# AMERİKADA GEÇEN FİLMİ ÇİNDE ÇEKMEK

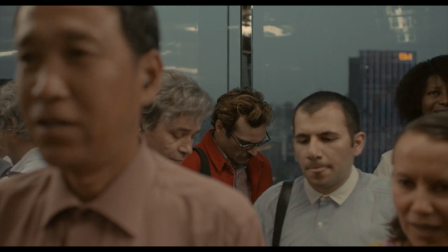Bu gördüğünüz film Her.
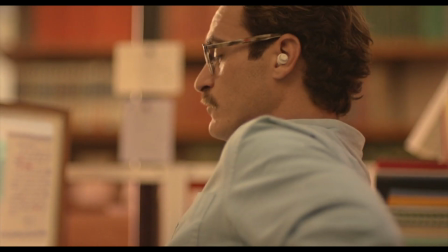Geleceğin Los Angeles'ında geçen film, bir adamın Siri tarzı ama Siri'den çok daha akıllı bir işletim sistemine aşık olmasını anlatıyor.
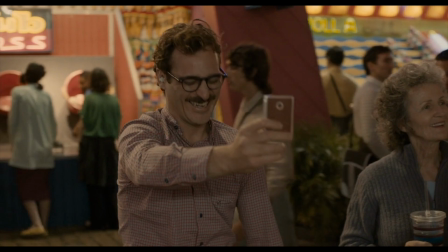Tüm film boyunca akıllı işletim sistemini seslendiren kişi ise Scarlett Johansson.
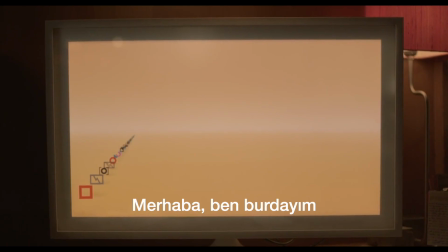Hello, I'm here.
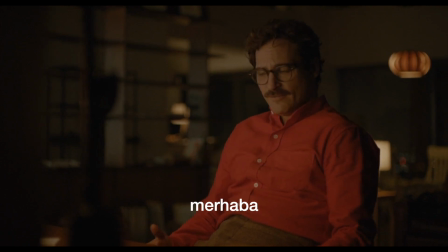Oh. Hi. Hi.
Normalde karakteri başka bir oyuncu seslendirmiş.
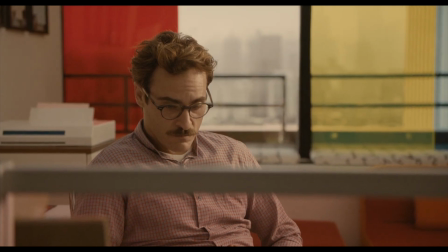Hatta oyuncu çekimler boyunca sette yer alıp başrol Joaquin Phoenix'le sahneleri canlandırmış.
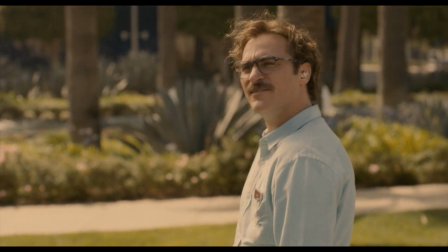Ancak film çekildikten sonra Scarlett Johansson'un sesinin daha iyi olacağına karar verip tüm sahnelerin seslendirmesini tekrar yapmışlar.
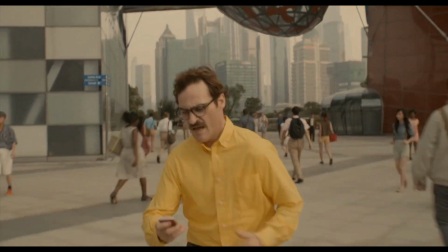Neyse, bugün konumuz bu değil. Bugünkü konumuz filmin Los Angeles'ta geçmesine rağmen gördüğünüz sahnelerin Los Angeles'ta çekilmemiş olması.
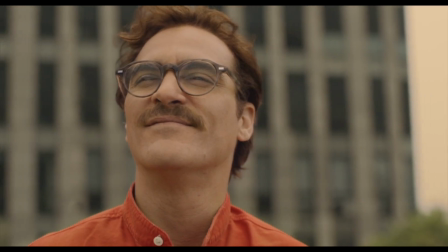Burası neresi mi? Burası Çin arkadaşlar. Daha da net konuşmak gerekirse Şangay.
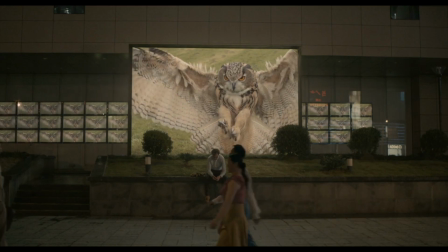Peki neden Çin, neden Şangay? Bunun için önce Hollywood'un, yani koskoca bir sektörün neden Los Angeles'ta olduğunu anlamamız lazım.
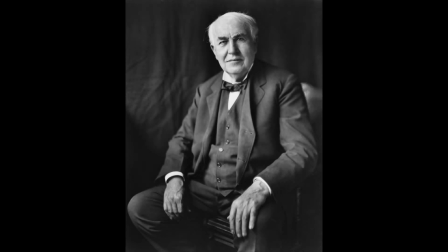Ampulü bulan dostumuz Thomas Edison, aynı zamanda filmlerde kullanılan kameraları ilk bulan kişilerden biriydi.
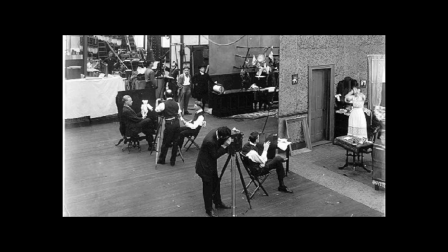Kendisi 1894'te New Jersey'de Edison stüdyolarını kurdu ve bu stüdyo bir sürü film çekti.
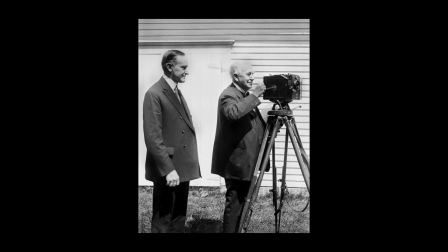Birkaç yıl sonra stüdyo kamera patenti onlarda olduğu için film çekmeye başlayan başka insanların çekimlerini mahkeme kararıyla durdurdu.
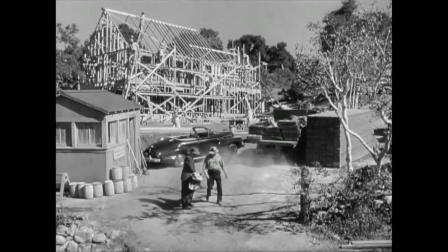Bu insanlar da kameranız sizin olsun deyip Los Angeles'a gittiler. Peki neden Amerika'nın bir ucundan öbür ucuna giderken Los Angeles'ı seçtiler?
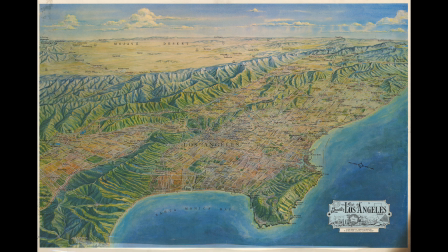Los Angeles iklim ve coğrafya açısından New Jersey'den çok daha iyi.
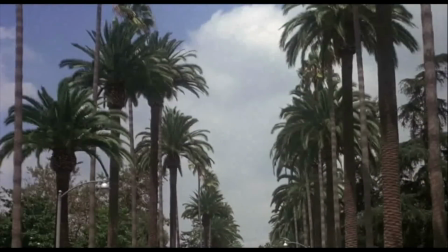New Jersey 4 iklimi de sert bir şekilde yaşarken Los Angeles'ta günler genellikle sıcak ve güneşli oluyor.
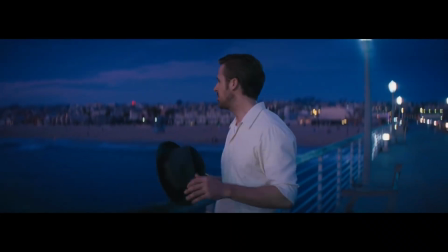Şehirde okyanus, göl ve dağ olması da ayrı bir avantaj. Çöl de sizin, tarım arazileri de, ormanlar da.
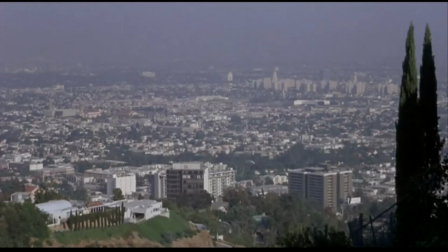Ayrıca şehir dağınık ve düzensiz. Bu farklılıklar şehrin aynı anda birçok farklı kimliğe, şehre ve iklime bürünebilmesini sağlıyor.
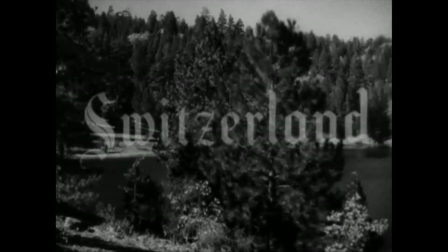Örneğin göl bölgesi istendiğinde İsviçre gibi gösterilebiliyor. Burası da Los Angeles.
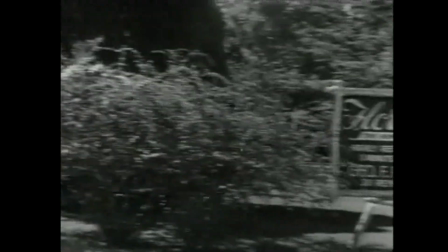Sadece bu sefer Çin olarak gösterilmiş. Burası da klasik bahçeli Amerikan evlerinin olduğu küçük bölgelerden birine benziyor.
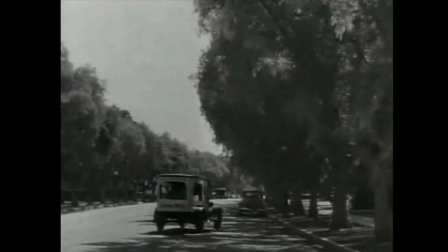Los Angeles'ın herhalde en çok tanınan yerleri devasa otoyollarıdır.
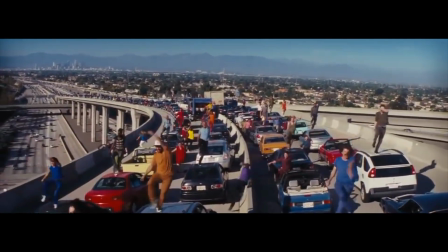Ancak bunun dışındaki yerleri çok kimlik taşımadığı için özellikle Amerika'daki her yere benzetilebiliyor.
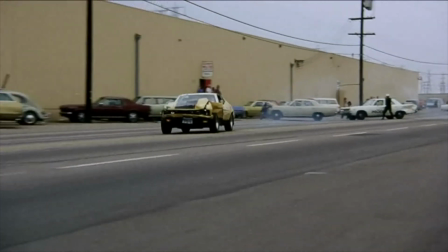Başka şehir gibi davranma olayı sadece Los Angeles'a özgü değil.
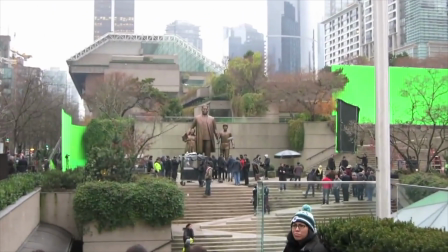Şu videoda inanılmaz bir şekilde anlatıldığı gibi Kanada'nın Vancouver şehri de aynı anda birçok farklı şehir olarak gösterilebiliyor.
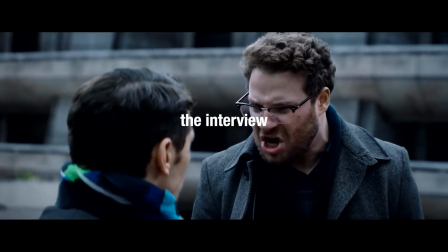Kuzey Kore'de geçen The Interview'in bazı sahneleri Vancouver'da çekilmiş.
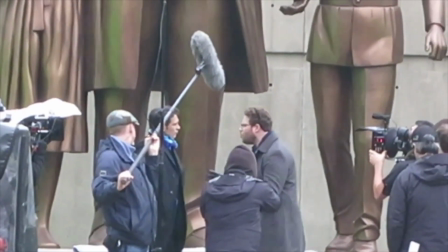Bu karamsar beton yapı gerçekten de Kore'de olabilecek gibi duruyor.
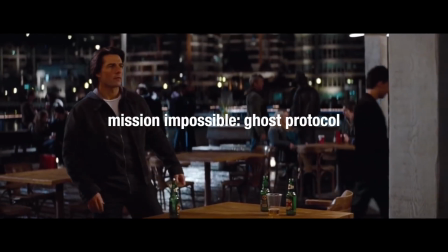Mission Impossible 5'te ise Vancouver aynı anda Seattle, Doğu Avrupa ve Hindistan olarak görev yapmış.
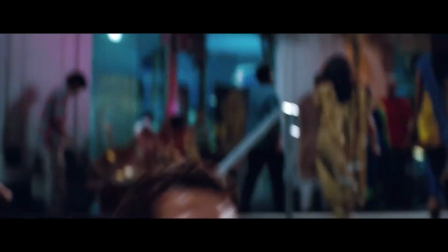Küçük detaylar eklenince bu yerleri bilmeyen çoğu seyirci 3 farklı şehri tek şehrin oynadığını anlamıyor.
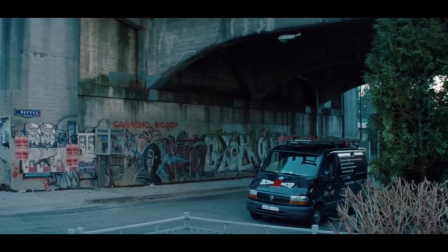Doğu Avrupa mı? Biraz grafiti ekleyelim ve gri yapalım. Hindistan mı? Biraz renklendirelim.
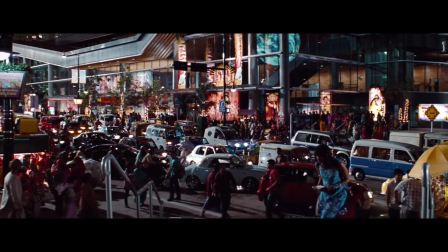Sıcakmış gibi gösterelim ve araba ekleyelim.
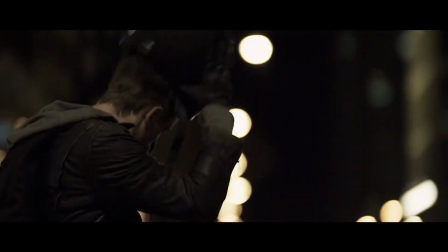Vancouver'ın bu kadar çok kullanılmasının sebebi şehrin New York veya San Francisco kadar bilinmemesi ancak bazı özellikleriyle bu şehirleri andırması. New York'uysa hiçbir zaman başka bir şehir olarak kullanamazsınız. Herkes Empire State'e ve şu enteresan binaya çok aşina.
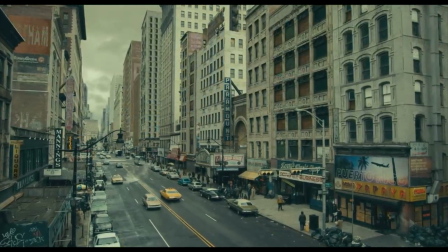Hatta New York'ta çekilen Joker filminde New York'un bazı özelliklerini görsel efektle değiştirerek şehri daha çok Gotham kimliğine büründürmeye çalışmışlar.
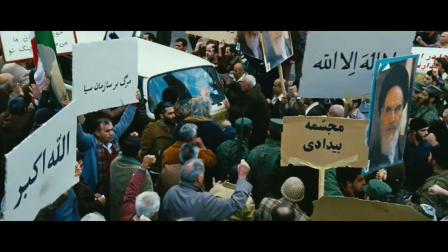Bu sebeple şehrin içini de yapısını da değiştirmişler. Ben Affleck'in en iyi film Oscar'ını kazanan filmi Argo'nun İran sahneleri de Türkiye'de çekilmişti.
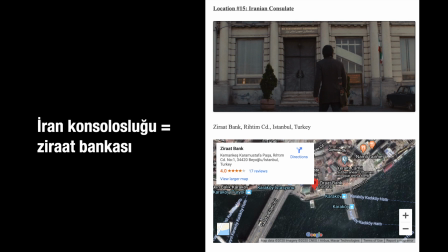Sarı beyaz kaldırımlar biz Türklere mekanın İran olmadığını hatırlatsa da yabancı izleyici için arada anlaşılacak bir fark yoktu.
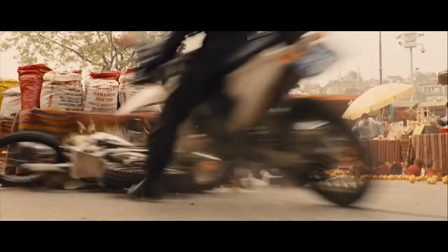Skyfall'un İstanbul sahnelerinden sonra bir anda Adana'ya geçmesi de çoğu
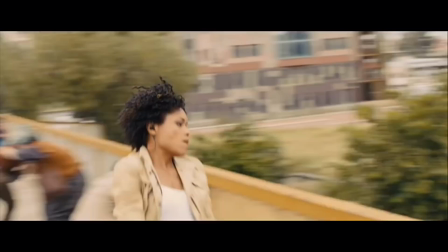insanın kafasını karıştırsa da yurt dışındaki izleyicilerin hiçbiri bu detayı fark etmemişti.
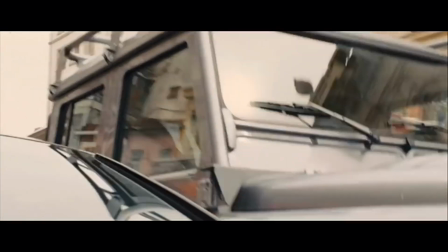Bazense bir filmi gerçekten mekanında çekiyorlar ve aslında o mekanın normalde öyle gözükmediğini fark ediyorsunuz.
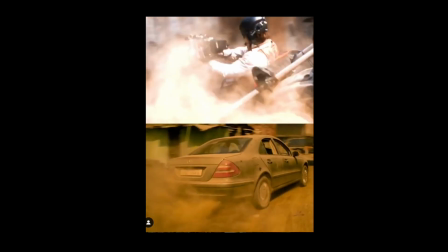Örneğin Bangladeş'te çekilen Extraction'ın tüm sahneleri normalde olmayan sarı bir tona sahip.
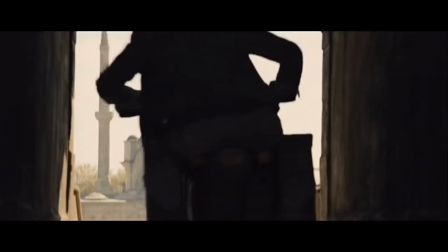Skyfall için de aynı şey geçerli. Nedense Hollywood filmleri Asya'yı sarı bir renk paletiyle göstermeyi çok seviyor.
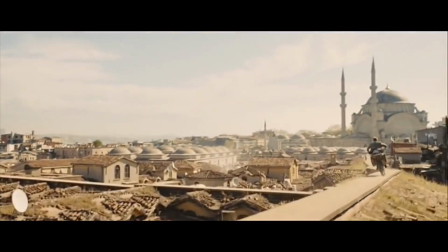Devam edelim.